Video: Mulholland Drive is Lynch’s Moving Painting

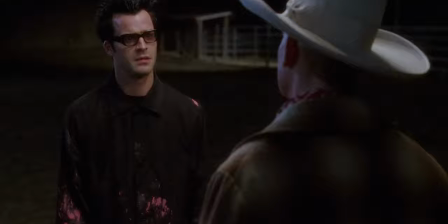(4:06)
After telling Adam that he will see him twice more if he does bad, Diane experiences just that. The cowboy wakes her up and then seemingly walks past her vision at the party.
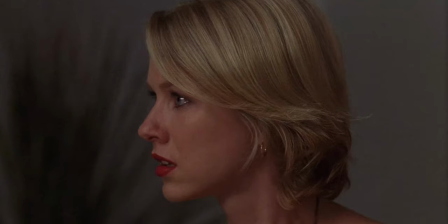(4:18)
After all, as we come to learn, she has done bad.
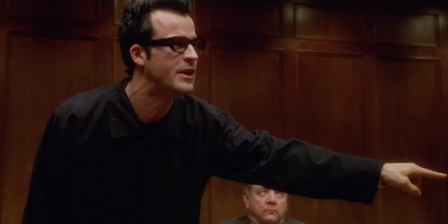(4:22)
Yes, he's talking to Adam about this, but Adam is just as much of an extension of Diane's wish fulfillment as everything else in the film is.
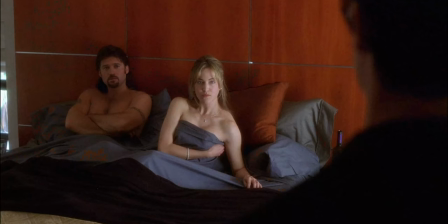(4:30)
In her dreams, he's a failing director who's had his career taken away from him as Diane does.
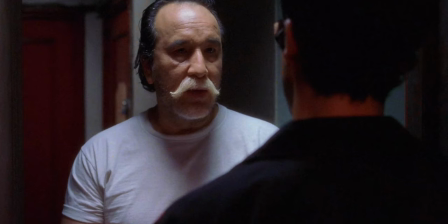(4:36)
His wife has cheated on him like Camilla cheats on Diane, and he also goes broke like Diane.
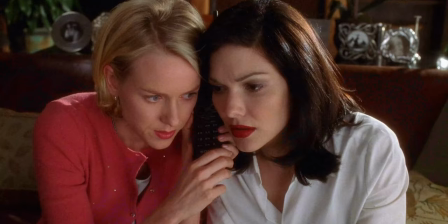(4:42)
Everything within the film plays into the hands of Freud's theory.
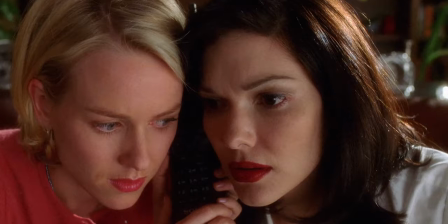(4:45)
Noticeably, when Betty calls Diane Selwyn's apartment for Rita, she says, it's weird calling yourself.
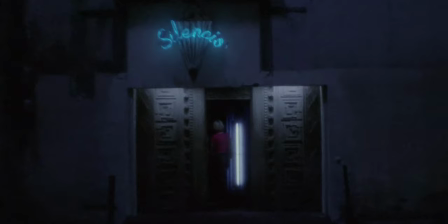(4:52)
While she says this in relation to Rita, she is indeed calling herself.
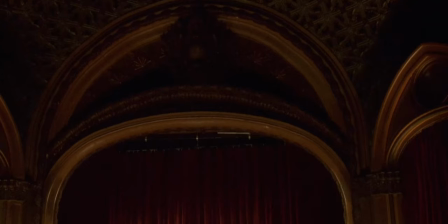(4:56)
Likewise, in the club Silencio, the illusion of her dream is shattered through a repressed rendition of Lorando,
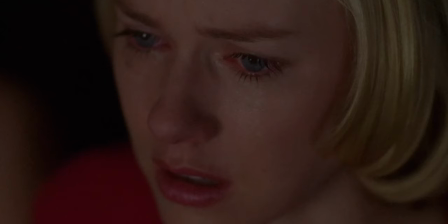(5:02)
a Spanish song about the hardships of unrequited love. Whilst the song isn't in her native tongue, her mind repressing the trauma,
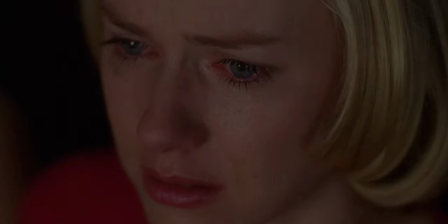(5:11)
it's still too much for Betty and causes her to go into shock and ultimately at the end of the scene leave her dream.
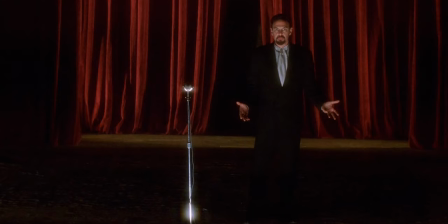(5:18)
I'd always been puzzled about the meaning of the silencio sequence, but through the lens of Freud's wish fulfillment,
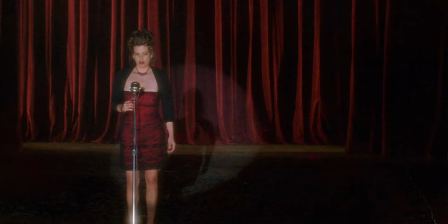(5:24)
it plays out as a sequence about the power of illusion, its wish-fulfillment incarnate. Even knowing, even being told it's not real, you still latch onto the vivid emotions and vicariously live through them.
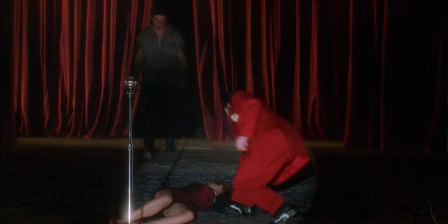(5:36)
The singer's performance is so powerful that you can't help but fall into the trap, and then when it is whisked away,
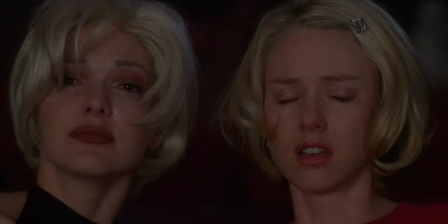(5:43)
taken so abruptly, noticeably by her falling asleep, you'd feel cheated.
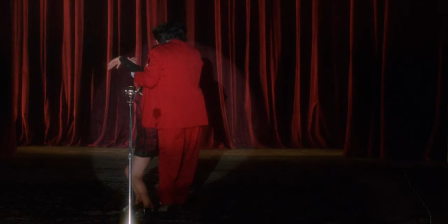(5:49)
Universally known as the dream logic man, I think people don't give Lynch's unique position credit.
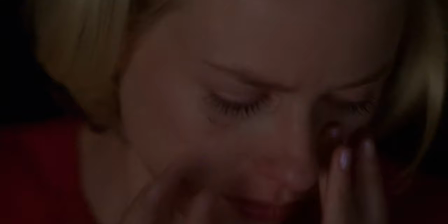(5:55)
He's a painter, and his scenes are approached from a place of emotion and abstract impressionism rather than a straightforward explanation of what's happening.
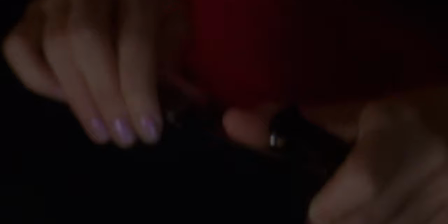(6:04)
We're meant to feel our way through the film and understand it later, and I think that's why still to this day a screening of the film draws a packed cinema.
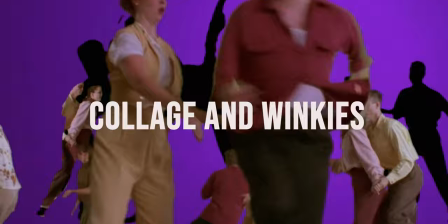(6:13)
Mulholland Drive's first sequence establishes Lynch's intentions for the rest of the film.
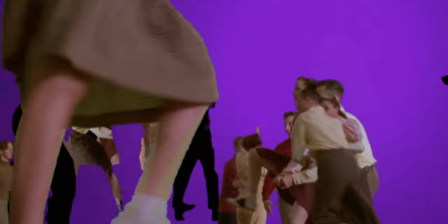(6:18)
A nonsensical, back-locked reproduction of a jitterbug contest with images layered over each other.
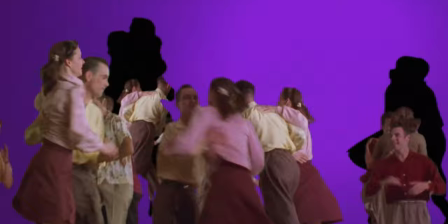(6:23)
It's a startling entrance and whilst you're unsure of what you're truly seeing, one thing is for certain.
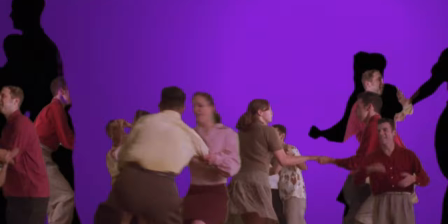(6:30)
You're watching a collage. As more and more images are laid on top of each other, the essence of a dream begins to unfold.
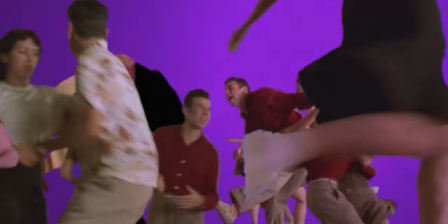(6:37)
A collage of dances, fanciful expressions of energy, brushstrokes of passion, all leading to a greater meaning.
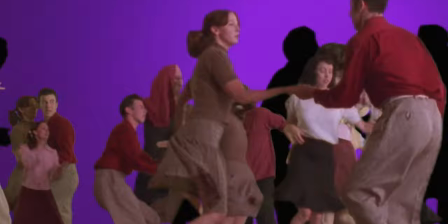(6:44)
It lays the groundwork for the film as scenes are layered on top of one another with no context, no explanation and no immediate intention.
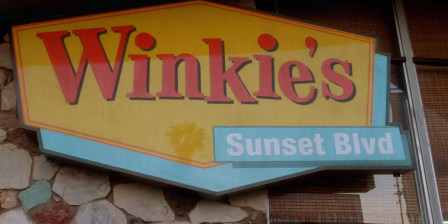(6:53)
simply collages of emotion and feelings, the middle of the dance and the middle of the dream.
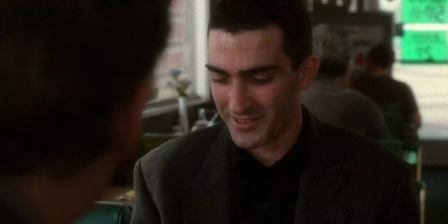(7:00)
Our first visit to Winky's finds us sat with two suits, a complete departure from the story and tone of the characters we've been introduced to,
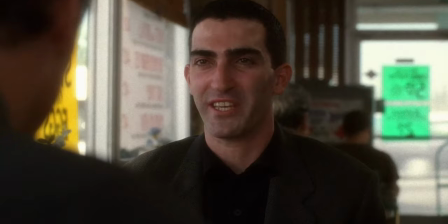(7:08)
two almost identity-less men, one of them begins to talk about a dream that he's had.
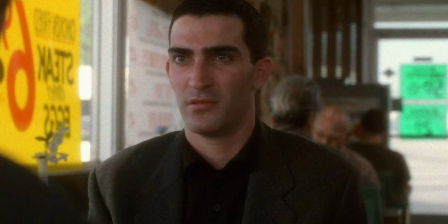(7:14)
He's been sitting in this diner, talking to this man, and an evil lurks outside in the back alley.
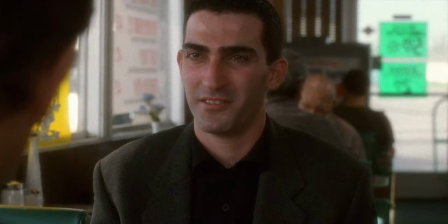(7:22)
As the scene so delicately glides along, nothing out of the ordinary occurs until you and this man realise that you're both stuck within the dream.
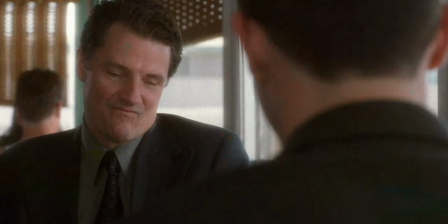(7:31)
No cuts, no immersion breaks, you're here and you know the ending.
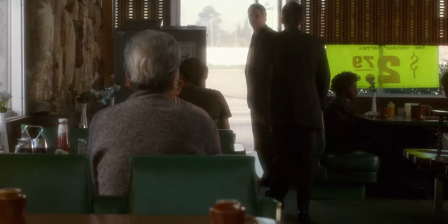(7:37)
Realising he's stuck he stands, walking towards his fate, the end of his dream as if on rails, unable to escape, unable to run.
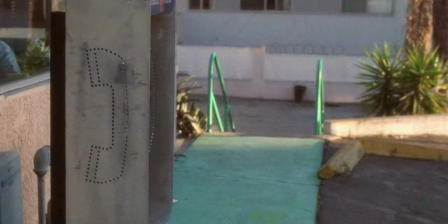(7:46)
He and the audience must confront the dark truth lurking in the back alley of Winkies.
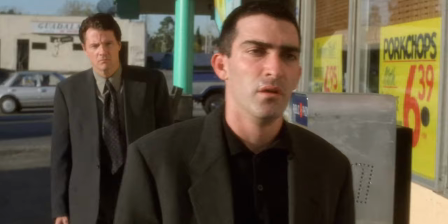(7:52)
Practically gliding towards the alley, he begins to sweat, terrified that the dark truth is real, until…
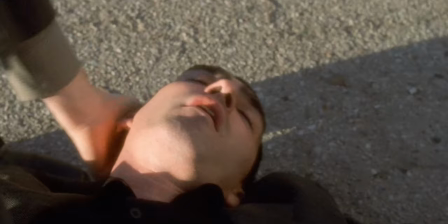(8:02)
It is. Ostensibly, the scene serves no purpose in the film.
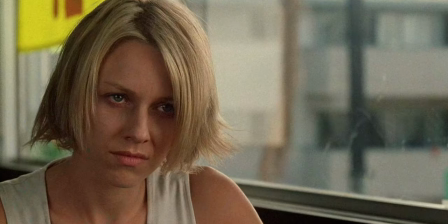(8:07)
It's not until we learn that the hitman Diane hired will leave a key behind the same Winkies to confirm the murder of Camilla that it comes into focus.